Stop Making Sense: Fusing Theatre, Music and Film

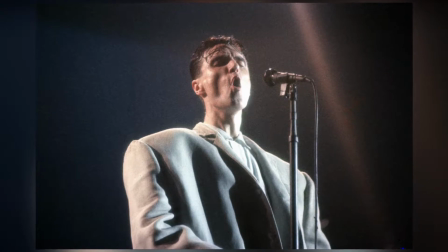(0:02)
Who better to push the boundaries of live entertainment than one of New Wave's most quirky, innovative and thoroughly enjoyable acts?
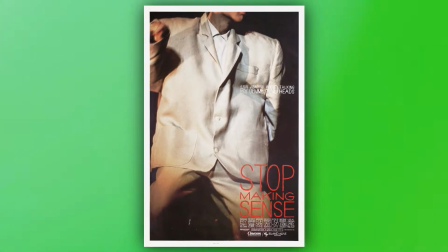(0:10)
If you haven't watched Stop Making Sense, the 1984 concert movie of Talking Heads, I'd suggest that you stop right now and go experience it for yourself.
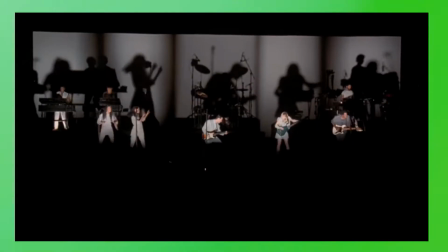(0:18)
Because it is an experience, an immersive audiovisual celebration that utilises theatre,
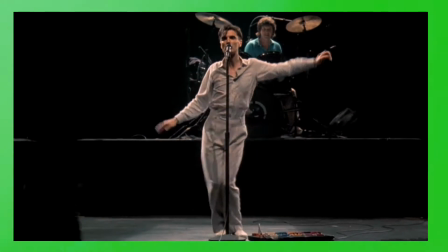(0:24)
music and film like nothing else, and that also happens to be free to watch on YouTube at the moment. The reason I call it a celebration is because, while it is regarded as a concert movie, I think it's a hell of a lot more than just that.
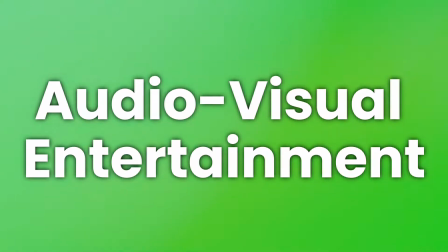(0:37)
Let me explain. Audiovisual entertainment is something that we engage with on a daily basis. It's anything that gives you something to look at and something to listen to.
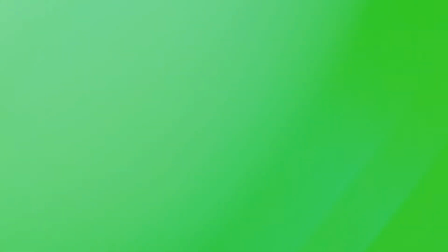(0:45)
It's been the foundation for entertainment for literally millennia. Think of the first humans telling stories whilst creating shadows on cave walls,
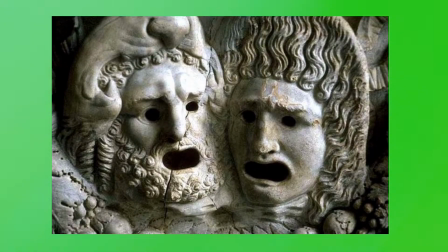(0:53)
or early theatre such as with Greek plays, all the way up to the tons of types that have come sense. The reason that there are so many forms of audiovisual entertainment is because it utilises the two senses that we engage with the most,
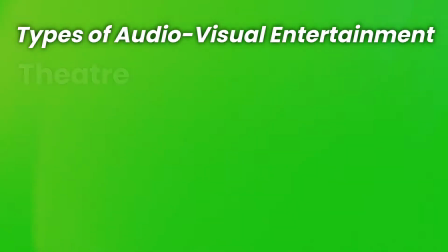(1:05)
and I feel that you can group these into some broader categories. Theatre, which is pretty much anything that is performed on a stage,
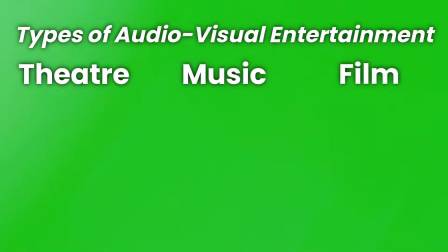(1:11)
music, where the visual component comes from watching an artist performing live, and film, which I'm using as a term for any video or moving images made for entertainment purposes.
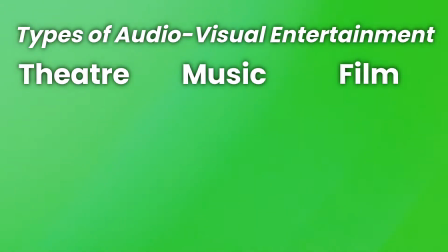(1:21)
While all of these are their own audiovisual formats in their own right, there are also formats that cross between them, such as opera, music videos and of course concert films.
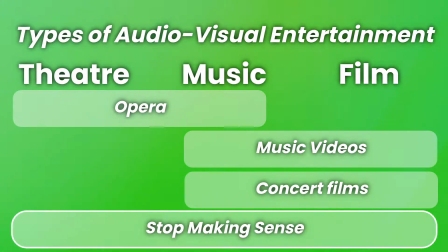(1:30)
Stop Making Sense however crosses all of these boundaries within one piece of media.
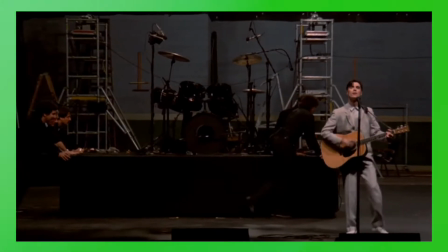(1:35)
In terms of theatre not only is it actually filmed within a theatre but they include set pieces and props with a narrative formed by how these are introduced on stage.
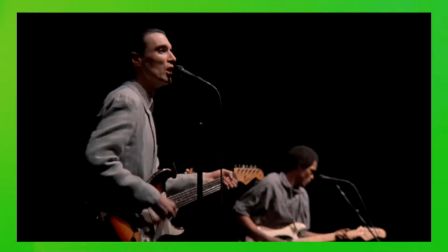(1:43)
It's of course undoubtedly a piece of live music, I mean the band are playing instruments right?
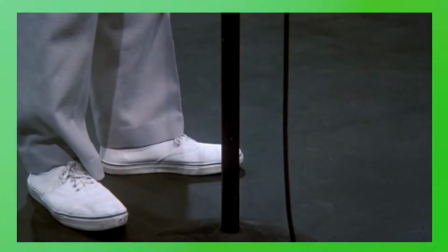(1:48)
And in terms of film it was created with a deliberate intention to be captured as a video, which we see through the shot choices,
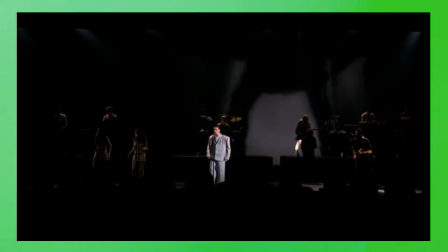(1:54)
camera positioning, editing and collaboration between the band and director Jonathan Demme.
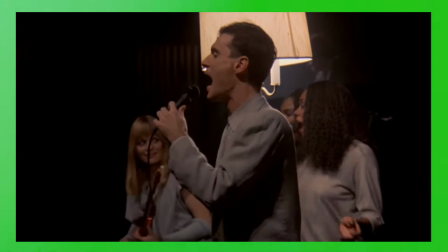(1:59)
The smoothness in the blending between these gives the film such an incredible amount of polish.
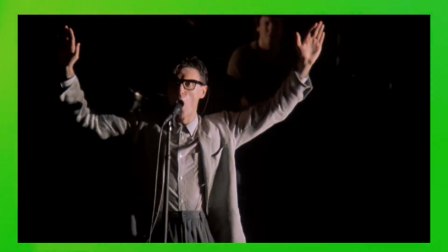(2:04)
Every decision here is so deliberate and so well executed, which is why I find it hard to consider it as anything other than a fusion of all of these.
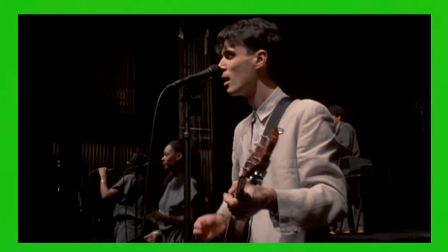(2:12)
And while media from these formats that I mentioned previously certainly are restricted in referencing or recreating other formats within themselves,
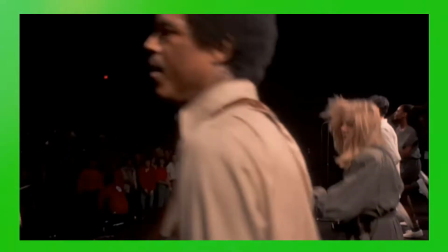(2:18)
it's the deliberate intention that Stop Making Sense makes to analyse these that I think makes it so remarkable. Remember that I mentioned purpose earlier? Well, that's what I've been trying to spend the last six months uncovering while I've been totally obsessed with this thing. To me, it seems keen to delve into our wider relationship with audiovisual entertainment.
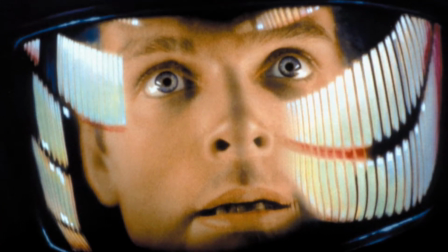(2:37)
Throughout its millennia-long history, it's been used to reflect our own existence, to explore ideas in ways we can't through conversation alone.
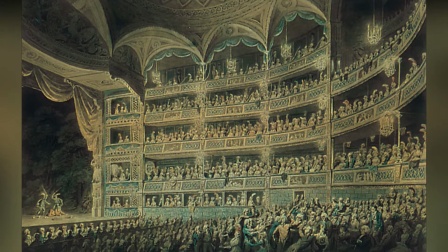(2:44)
It builds on the emotional and communal ways that we organise ourselves as a species, including both as a way to escape that, and a way to analyse it.
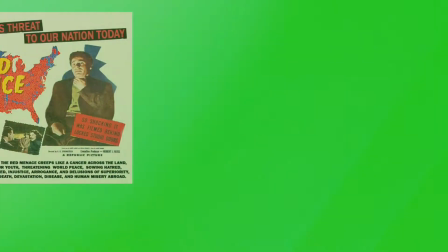(2:52)
There's a sense that we need to have it in our lives, and that, even though it can be used for malicious or purely profit-driven motives, it does benefit our lives overall.
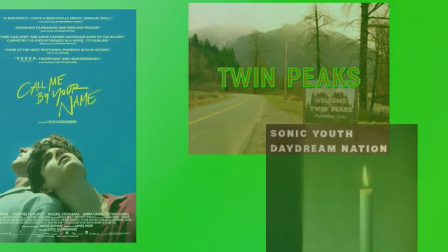(3:01)
Think about all the ways in which you associate yourselves with medias that you really care about,
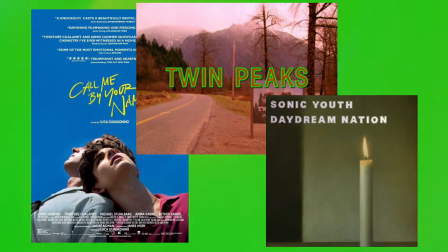(3:05)
the ways you build attachments and obsessions to them, and how you can end up defining yourself by using them as a pivot point. Stop Making Sense can be read as an analysis of that association, breaking down both what it is, and why you put so much effort into cultivating it.
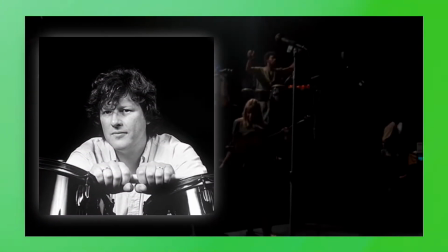(3:19)
Band member Chris France described in an interview how a lot of its stylistic choices came as a rejection to the influence of MTV at the time.
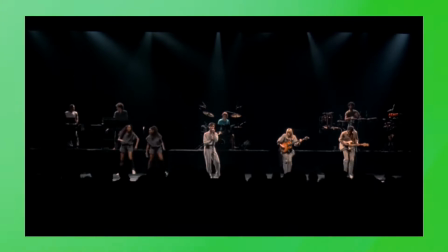(3:27)
Instead, the band wanted fewer distractions away from the members and the music, allowing the audience to form a personal relationship with them.
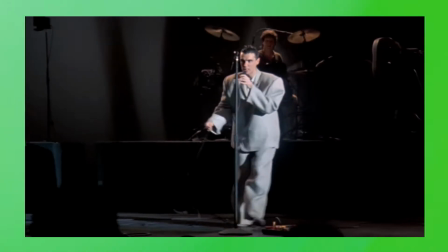(3:33)
Stripping that down so significantly allows us to consider how merely seeing and hearing a band on stage captured on film can create an incredible emotional attachment,
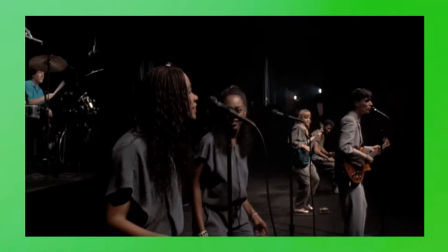(3:42)
and this is further reinforced because it conveyed the nature of the band's music.
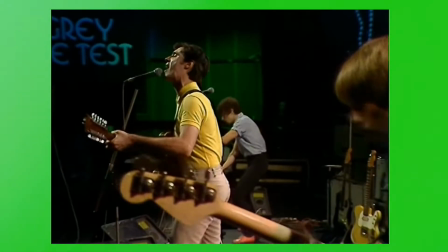(3:46)
Talking Heads often wrote very observational lyrics, while there was plenty of imagination in them, a lot of the time the imagery was very grounded in the real world.
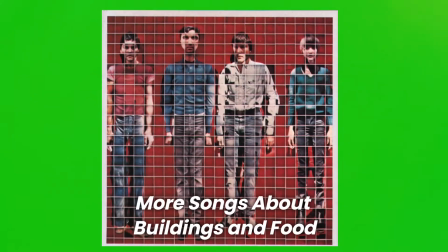(3:54)
They even named an album more songs about buildings and food, which frankly speaks for itself.
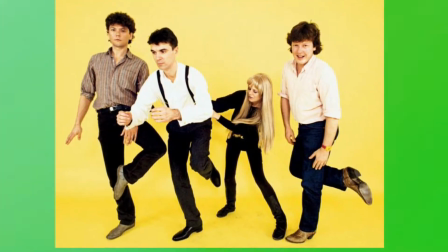(3:59)
I find that I spend less time interpreting their individual lyrics and more time interpreting the wider meanings behind their songs and albums.